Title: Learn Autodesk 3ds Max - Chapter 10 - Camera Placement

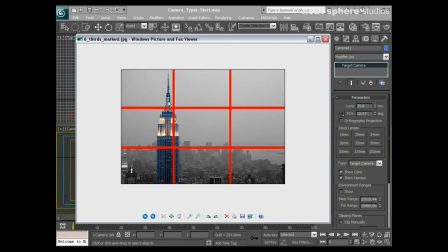So we've got a very pleasing sort of L shape, and it's all to do with composition. If you can line your objects up as best as possible with this sort of imaginary rule of thirds and this grid, you'll actually find that things work an awful lot better,
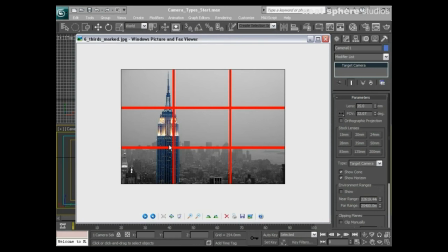and that your placement of certainly still images and the surrounding area of whatever it is you're meant to be taking a photograph of or a render of will look a lot better. It'll look a lot more composed. So when we come back and look at the image as is, in actual fact, that's a nice picture.
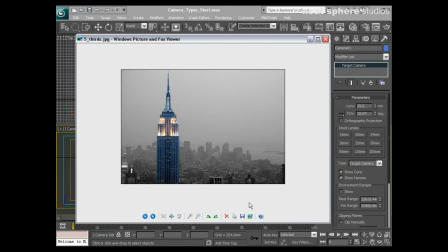It sort of, everything sits together, it all works, the composition's good. So yes, it's worth paying attention to this rule of thirds.
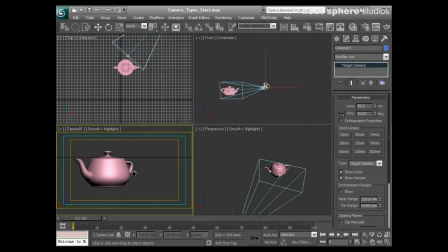So for me, what I'm going to do is I'll rotate around the object until it's pointing into the scene, and I'll place them on the third there on the side, and there we go.
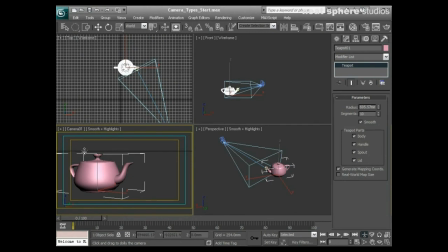I've got the horizon line is at the top third up here. The bottom of the object is kind of towards the bottom third of the image, and the actual object itself is on the left hand side, it's on the left third.
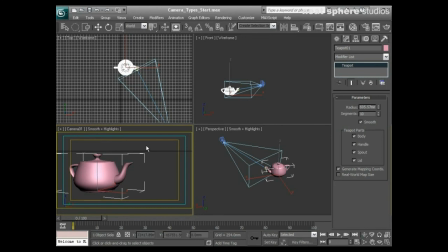So if we were to take an image of that now, you can see that's actually placed quite nicely. It's not sort of placed slap bang just here, let's see, just there, right in the middle. That doesn't really do much for me at all. It doesn't really, although slap bang in the middle can work at some point, obviously.
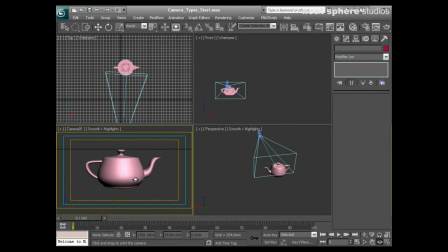You're much better off sort of just saying, well, actually what I'll do is I'll just rotate that around a little bit like that, and we'll place it in. Oh, look, suddenly I've got him sitting right on the bottom third, the horizon on the top third,
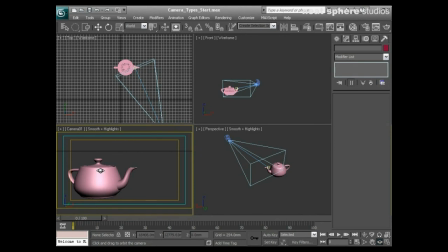and you've got the left-hand third here is the placement. So very simple, very easy. We've also got, when we're telling a story, there are three or four different types of shot that we use to tell a story with.
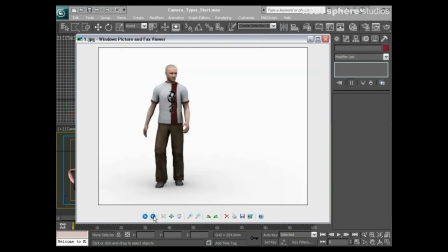So if I flick forward here, what we've got here is what's called a long shot. And you can see the character, you can see the whole of the character, and you can see quite a bit of the scenery around him. You'll also find that this might be considered to be a long shot as well, if this was an animation.
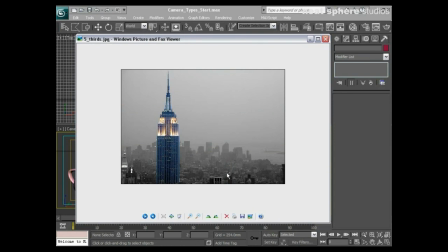Also known as establishing shots. So for example, we'd have a shot like this, and it would show you, you know, New York City, or it would show us our character surrounded by New York City.
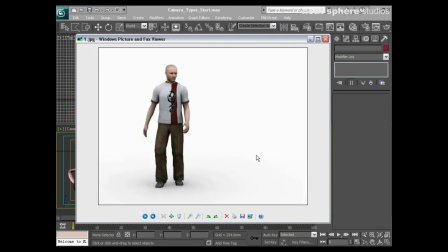So it'd be very obvious, we're setting the scene in that instance.
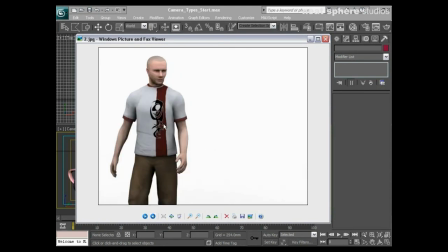As we come forward, we have this type of shot, which is known as a medium shot. And we've got sort of from the knees up to the top of the body. I could fit two characters in here, and they could be quite possibly having a conversation with each other.
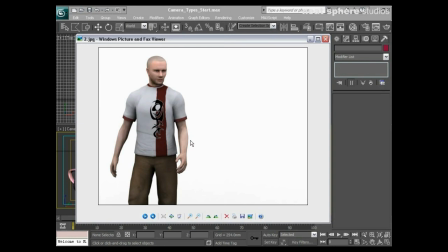You can still show a lot of the background around them, so you're still putting people in situ in a set, but you've come in a little bit closer, you've become a little bit more personal with them.
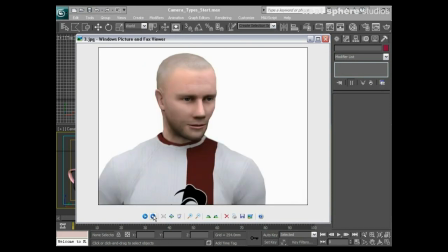The next type of shot that we might use would be a close-up, and this would be for conversations. So you can see there's a chap here, he's going to be having a conversation with someone who's just in front and to his left. Yep. So what you'd then do is you would flip a reverse angle,
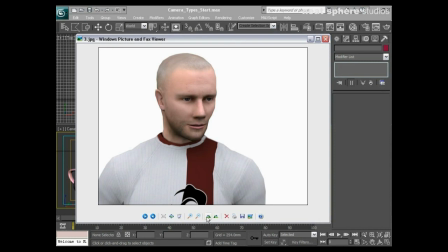and I can't really do that with this because it's Microsoft picture viewer, but you would have someone who was sort of here and they'd be pointing and looking in this direction, and then you'd be having a conversation between the two. So that's a close-up. And in extreme cases we have this, which is an extreme close-up.
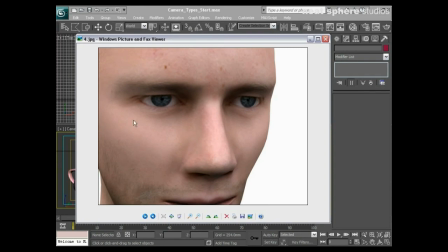So here what we're into is very much the looking at the actor's facial expressions. We're into a lot of detail, we're very, very close to them, and we can sort of, we can almost see what they're thinking. And using these sort of three or four different types of shot, so you know, the establishing shot,
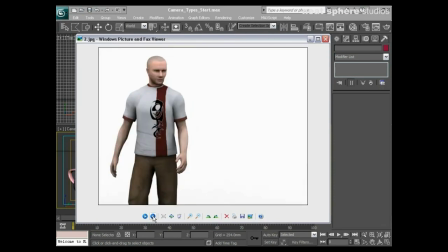sort of a longer shot, a medium, a close-up, and an extreme close-up, we can start to tell a story.